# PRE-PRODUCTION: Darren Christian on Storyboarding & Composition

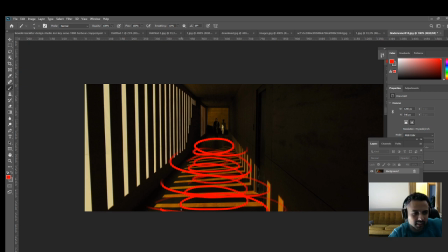(16:21)
Our brains can make sense of it very easily, and it fits, and there's a rhythm to it, and there's a pattern to it, and it becomes sort of a melody in a way, a very pleasing thing to look at. So that's a really strong example of repetition and how Roger Deakins used it there.
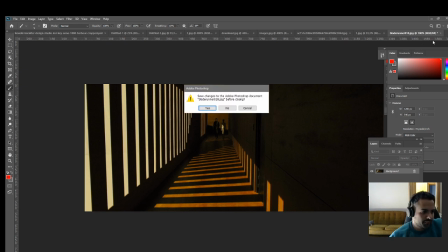(16:38)
So let's close this one, say no, and let's go to Symmetry.
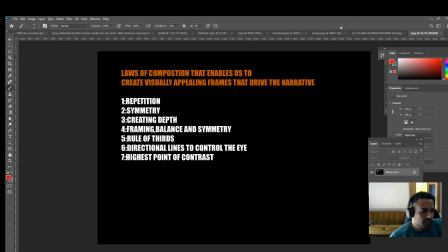(16:44)
And Symmetry is it's a pretty straightforward one.
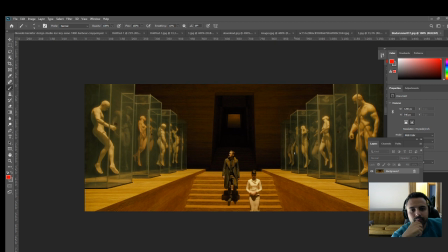(16:50)
Is how do we create an image that's appealing by using symmetry? And this one is obviously, to explain what symmetry is, it's balancing everything in a shot and making it all even and nicely balanced and harmonious,
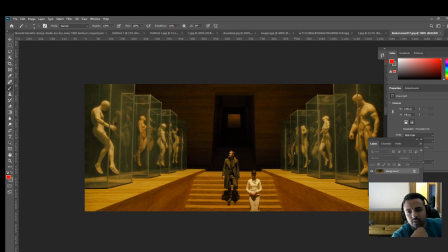(17:07)
as opposed to asymmetrical, which is also a technique that is used deliberately, but in this particular one, it's symmetrical. And a great sort of director who implemented that quite a lot was Stanley Kubrick.
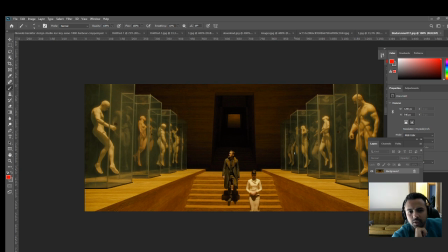(17:24)
I would say The Shining would be a good example of using symmetry for almost every shot he locks off. We have our main character here dead in the center of the image, and that already gives us a sense of symmetry. We have a balanced line coming through there, which matches that line there.
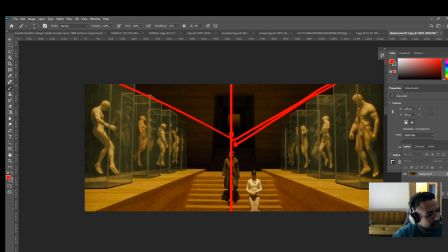(17:43)
Same thing is happening with the perspective line here, and the same perspective line here. So these triangles start matching each other, these triangles start matching each other, and just from a visual perspective, that all that kind of echoing shapes and that symmetrical
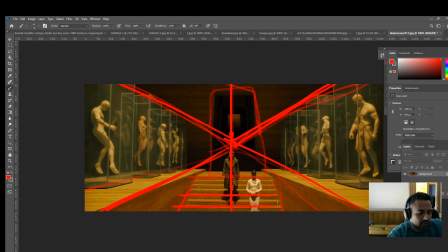(18:03)
fundamental shapes are creating a really pleasing image in our heads. Our brains can make sense of it. We know where to look, we know what to feel, and yeah, really great. Another example here would also be the of repetition, would be these bodies being repeated and these cubes being repeated.
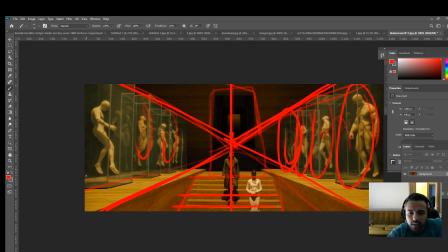(18:23)
So often, they bleed into each other. Symmetry and repetition and all these laws tend to bleed into each other. And more often than not, you'll find that at least three or more are used in in at least three or more are used in the same shot.
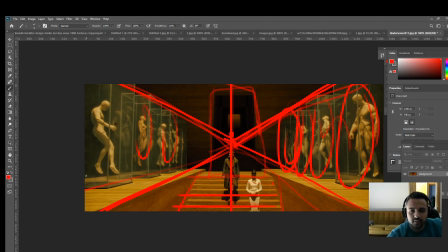(18:41)
So yeah, very interesting stuff. So yep, without further ado, let's move on to the next.
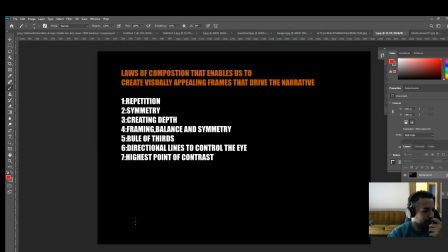(18:57)
Okay, so here we go. Next one we have is creating depth. How do we create depth? Okay, so first thing, I'm going to close this, and then I'm going to bring in this guy over here, and here we go.
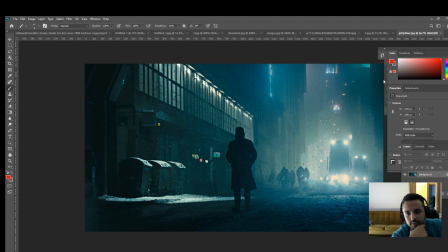(19:16)
So here's a nice example of how Roger Deakins once again has used depth. And as you can see, if you look at the shot, it's not where those trucks are actually not that far away, or where those bikes or people are walking are not.
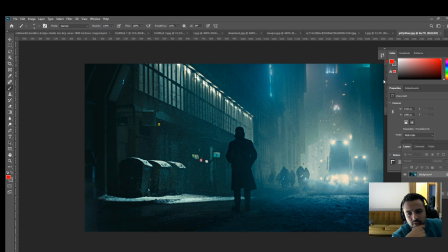(19:34)
It's not that far away, but with the softening and the atmosphere and the particles and the fog and all these things that are added into the frame, that kind of sfumata, smoky, hazy effect is actually uh,
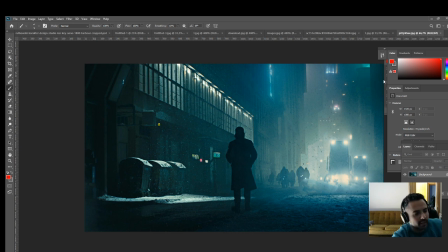(19:49)
giving us the impression or creating the illusion that that these trucks and these people are further away. So this is the area I'm referring to. So as you can see, these things, I can't really estimate what the distance may be,
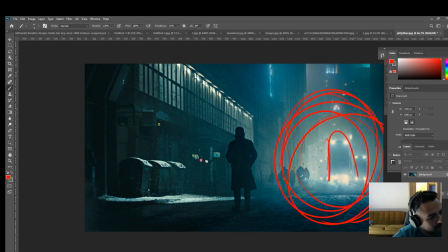(20:07)
but the softening and the particles and the fog creates that distance and gives us a strong sense of depth again, which is always pleasing to look at. Same thing is applying to the buildings in the back.
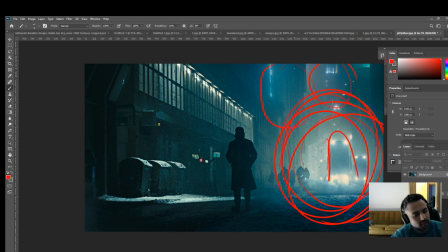(20:22)
What's also nice about that kind of foggy smokiness is that we tend to disguise some of the details, and obviously these are all, I mean, these are either sets or CGI. And what's nice about disguising details is that it can immerse us in it.
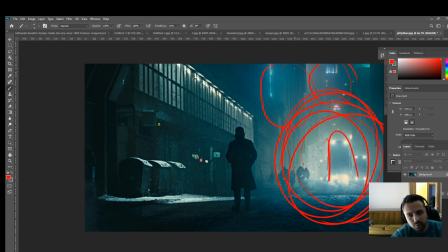(20:40)
It can make it feel a little bit more real because we're not exposing everything. We're kind of implying things. And as a filmmaker, or as someone who appreciates film, I tend to feel that implied design is always better than just sort of things that are just in your face,
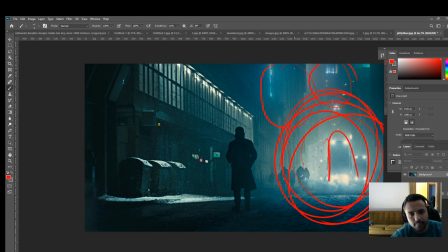(20:58)
because it gives the viewer a chance to imagine and a chance to um, conjure his own thoughts of what may be there, or her own thoughts of what may be there. And I always think that's a much more exciting way to design and to make films.
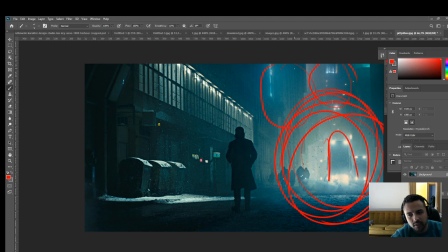(21:11)
So often in storyboards, just by softening the background, you can create a much better sense of depth in your images.
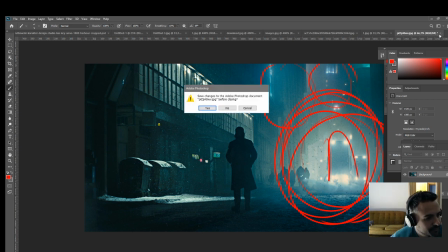(21:21)
Cool. So let's move on to the next one. Say no.
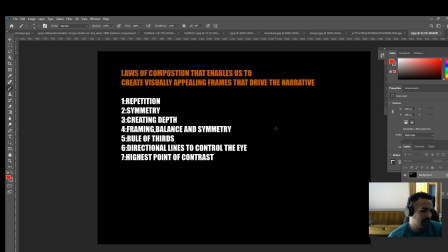(21:28)
Okay, next one. Framing, balance, and symmetry. Okay, cool. So, this one, I kind of touched on it already in symmetry, and I think it also falls into the rule of thirds.
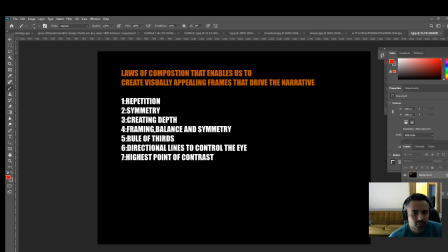(21:47)
So let's pull up an image that kind of encompasses a couple of those rules. Let's pull out a few, or extrapolate a few techniques being used in one shot.
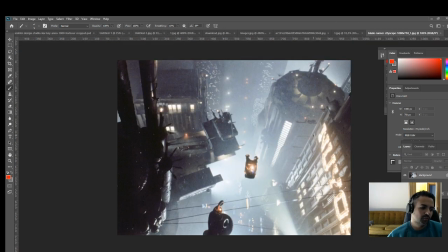(21:56)
So I'm going to pull this in. And so, okay, so symmetry, balance, and rule of thirds. How do we identify? Okay, what is the rule of thirds firstly? So rule of thirds is basically dividing up your image into thirds.
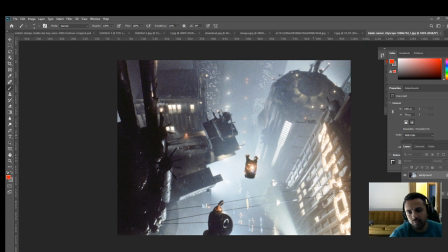(22:12)
And that's a technique often used by most cinematographers. And for some reason, it's a nice way of arranging and compiling your image. So let's see how it takes effect in this one.
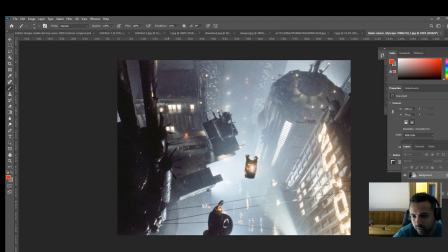(22:27)
So over here, you can see it's not always exactly accurate, but it's thereabouts. So let's say there's a third of this frame here, there's a third of this frame here, there's a third of this frame here, and there's a third over here.
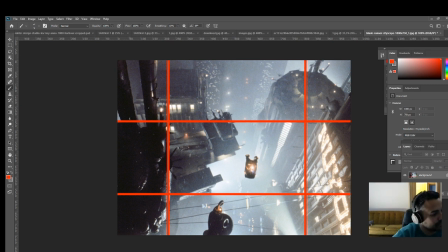(22:45)
So as we can see, there's a nice chunky shape in this third. There's a nice chunky shape in that third. Over here, these thirds aren't really being occupied, but we can see by creating that here,
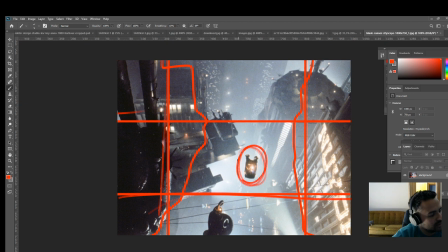(23:03)
we isolating this in its own space, and our eye is going straight into that area over there. So what also is interesting is how this
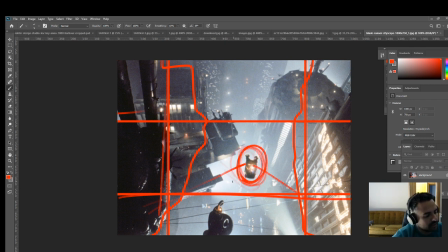(23:19)
contrasts against the space that's underneath it, because there's no other object or anything that's obscuring that. So it's creating a clear iconic image of this particular hero vehicle over here.
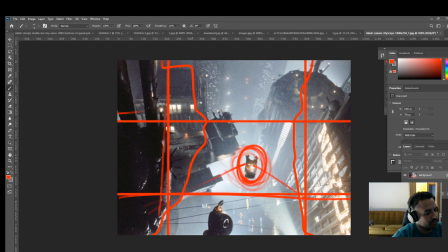(23:36)
So we can see how the rule of thirds is implemented here, and often in frames, as they intersect, there will always be something that piques our interest in frames. So let's pull up another example of rule of thirds.
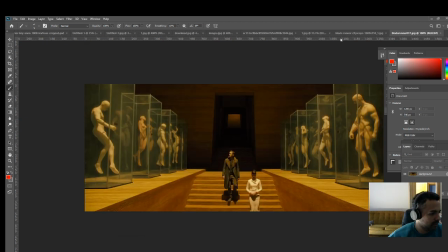(23:55)
So I'm going to pull up the old frame we had in earlier, and again, let's see how it works here. So there we go. There we got nice chunky design there. Not too much going on in this area.
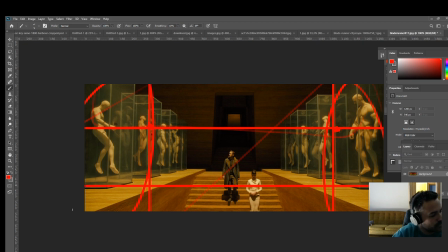(24:19)
And this third of the frame, we also have some objects in there as well. So that's one way. Again, we see symmetry being used, which I explained earlier.